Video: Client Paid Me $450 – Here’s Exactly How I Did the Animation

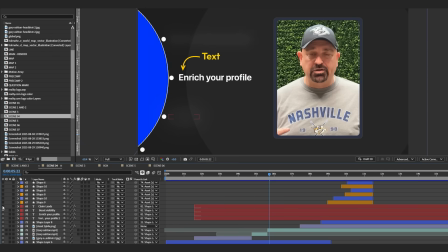Now for scene 5, this scene had text on the left and visuals on the right. This is called staging.
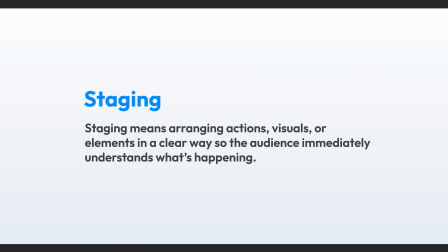Staging means you show things in a clear order so the audience knows what to look at.
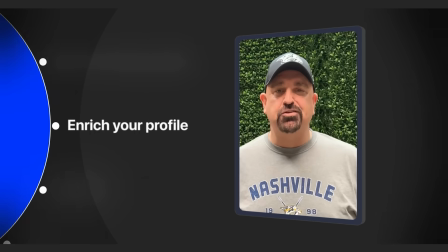Because we read from left to right, the text on the left side was the first thing the audience noticed.
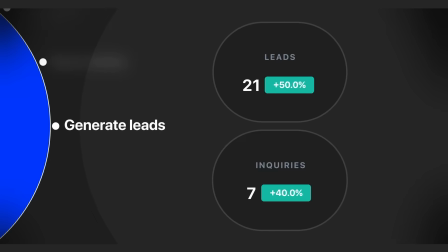And then their eyes will travel on the right side and will see the visuals. Now scene 6, I showed a chat between an agent and an AI bot.
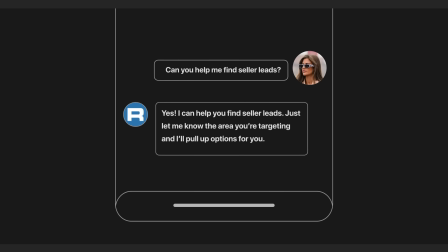Very simple. Then this phone morph into a calendar.
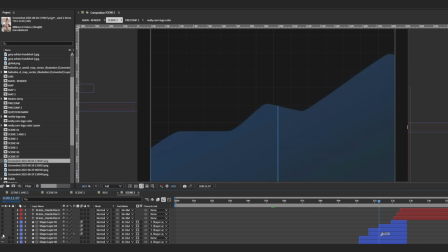and the calendar morph into a graph so
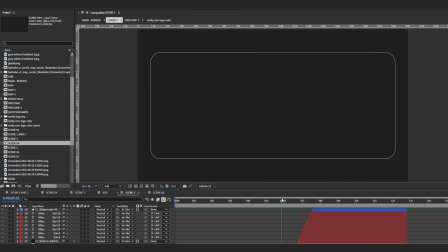basically morphing is a great way to connect ideas smoothly this saved a lot of time because i was able to show all the features in one scene and then some simple text animation after this i call this apple typography as it is inspired from one of the apple
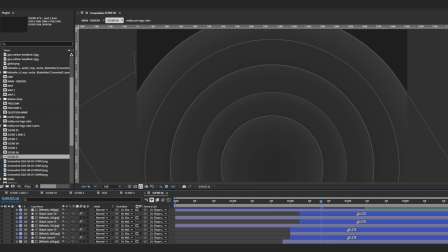typography video do watch it then again using circles we will animate this design Now here's a very good trick.
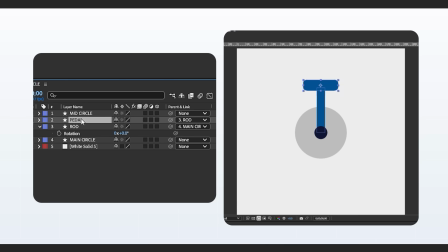If you parent another object to a circle, the object rotates along with it. So instead, I linked the object to the rotation value and added a minus sign in the expression. This way, when the circles rotated forward, the object rotated backward and it stayed straight.
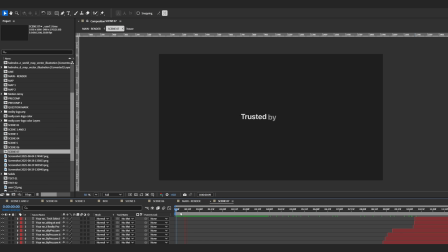I also used this trick earlier in Scene 4 with text. So the last scene was symbol. I added the closing text, the logo and the call to action.
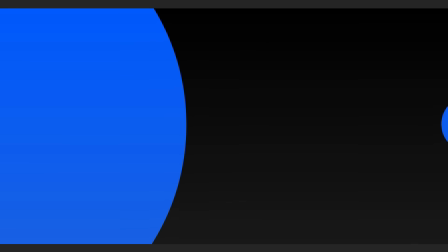And that's how I made this $450 project in only 3 days.
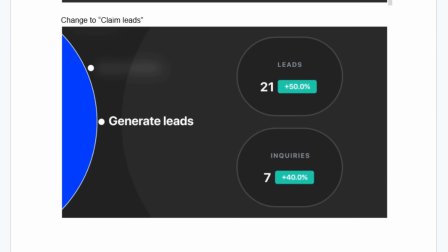The client loved the video, they had their feedback, so I made the changes and they approved it.
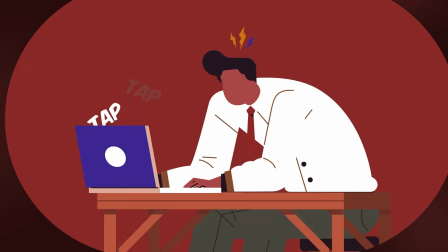I hope you have enjoyed this breakdown. If you want to see more Real Project K series and motion design tips, subscribe to house ofmation and hit the bell. I'll see you in the next one. Bye-bye.